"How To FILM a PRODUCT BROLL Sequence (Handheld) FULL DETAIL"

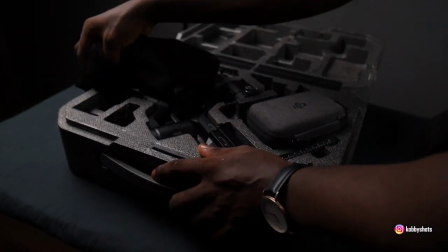everything that you do over here should look clean and as neat as
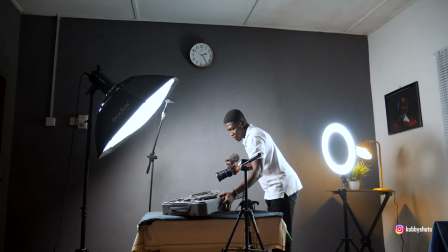possible I'm gonna position it just as I have it in my video on Instagram so I shows you exactly how I did it okay so what you're going to see over here is
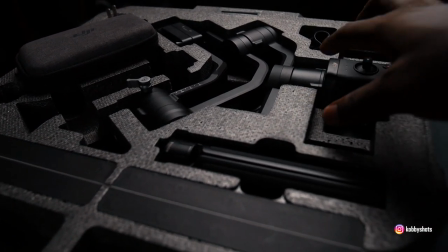you're going to see the surface of
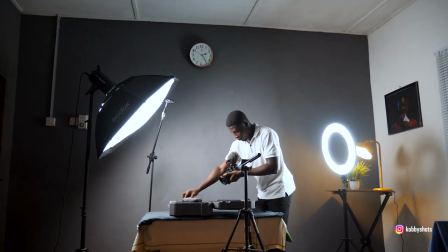the product looking shiny and glossy and the wrap is
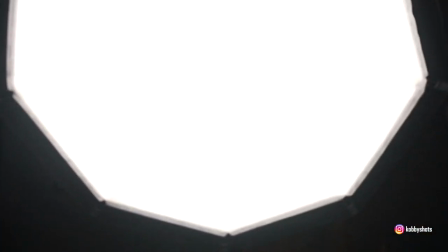very obvious because of the softening of the light if the light was to be bare without
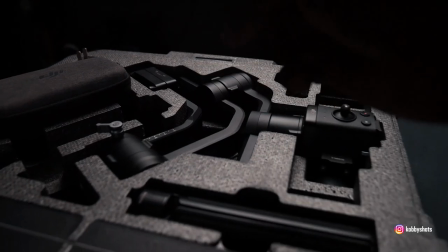softening you would realize a lot of hard shadows where there are you
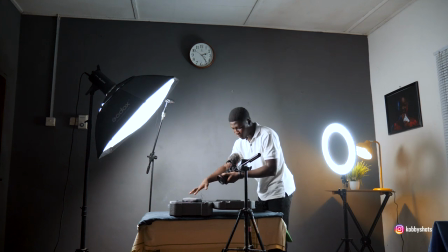know depth and wherever that you shadows they're going to be more pronounced but we're going to
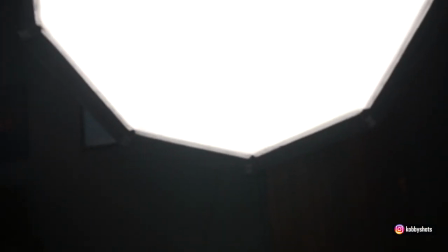have this fall off because of the light quality that we have right now which is
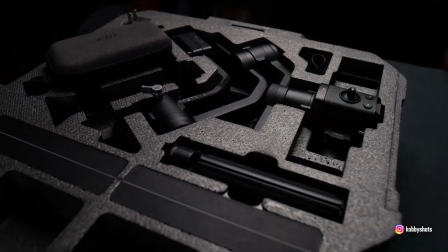ideal for this as you can clearly see all
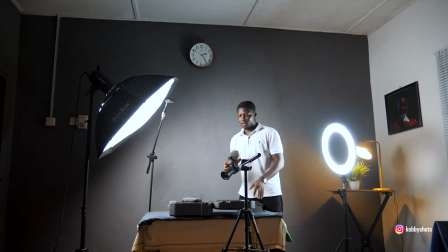right so just as we did for the opening as well as even the very start of the package itself when we had to shoot it from different angles we took a couple of rounds to ensure that all the footages that we took we had options
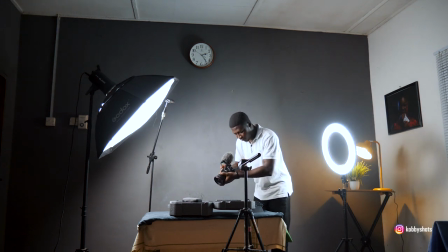to choose from to be safe all right so I'll reduce
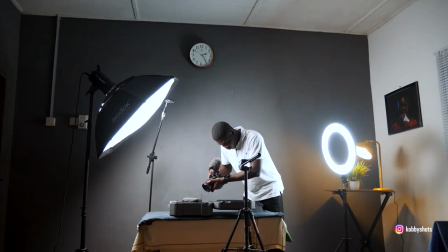exposure as much as I can to conserve I'll preserve
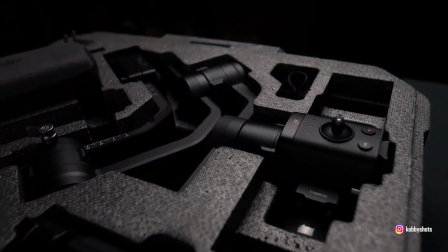a lot of details in there in the highlights all right so I'm gonna pull back
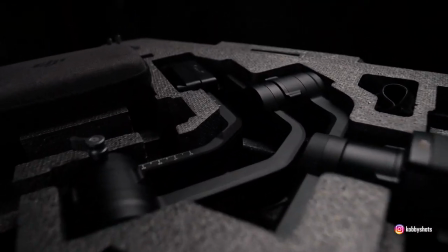like this push in like that pull back like this,
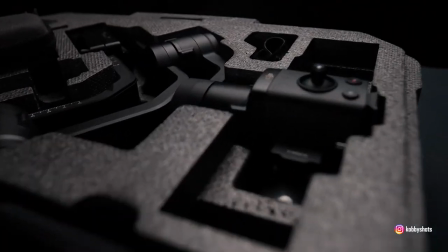push it like that.
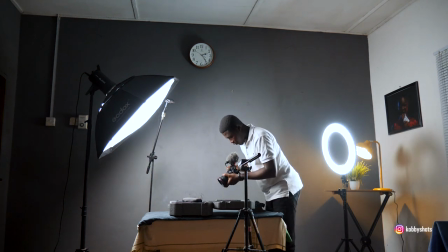Okay and also for the details you can choose to position
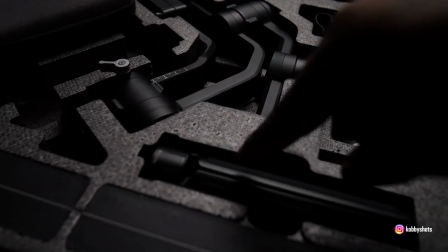the product in any angle that you want it especially if it has some writing
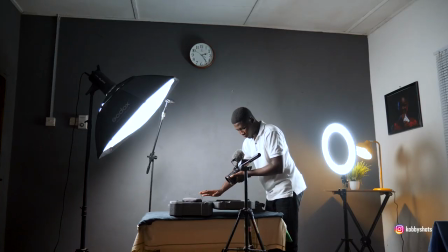on it or inscription on it and you want to make them appear make sure that you position it very well for
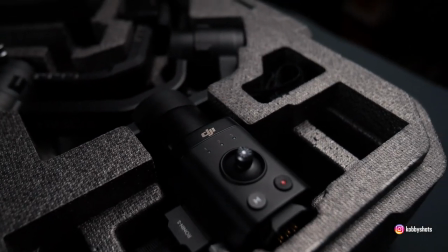whoever views the video to see exactly what the product is about okay
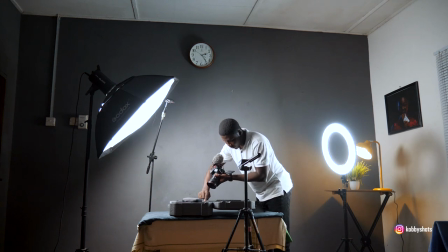so I will have the right hand of the running s positioned
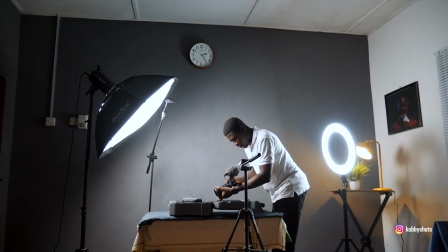up like this facing the light and start a new recording
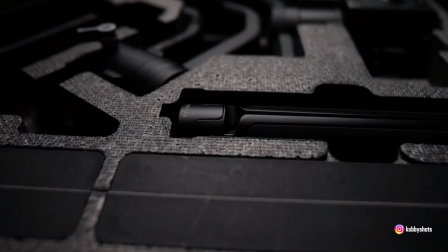reduce exposure again get the focus right and I'll start filming again right so I'll go this way
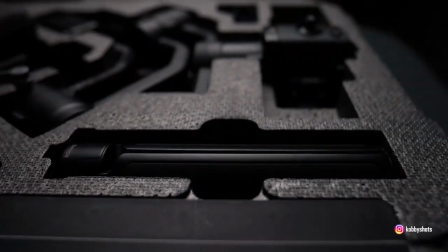go that way onto the left now pan to the right and get even closer
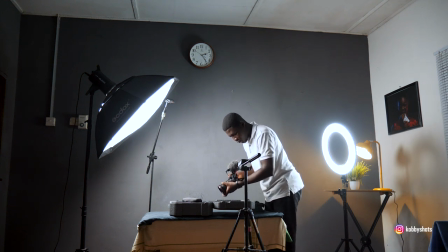by zooming in you get the flexibility of zooming when you have the zoom lens which is also one thing that i need to also talk about having a fixed focal length will make you move more than you would you know be stationary for your shots but if you have
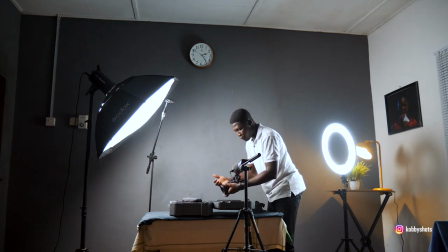a variable focal length lens like what I have right now ranging from 16mm to 35mm I can zoom in and get it as close as possible for this purpose. Alright so I'll pan to the right again and pan to the left
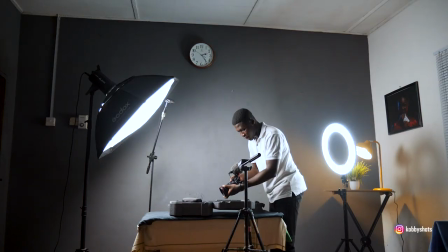I'm sure you see some jittering, some micro jittering which means that because I'm using my hand to do this, I cannot be as perfect as if I would be panning with a gimbal or a tripod.
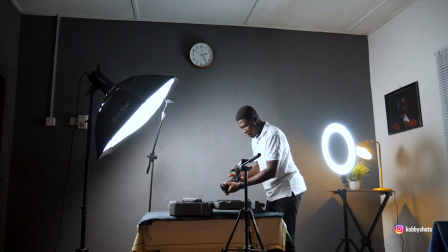But because we're going to slow the footage down, I don't need to worry because the slowing down of the footages to ensure that all the micro jittery will be gotten rid of.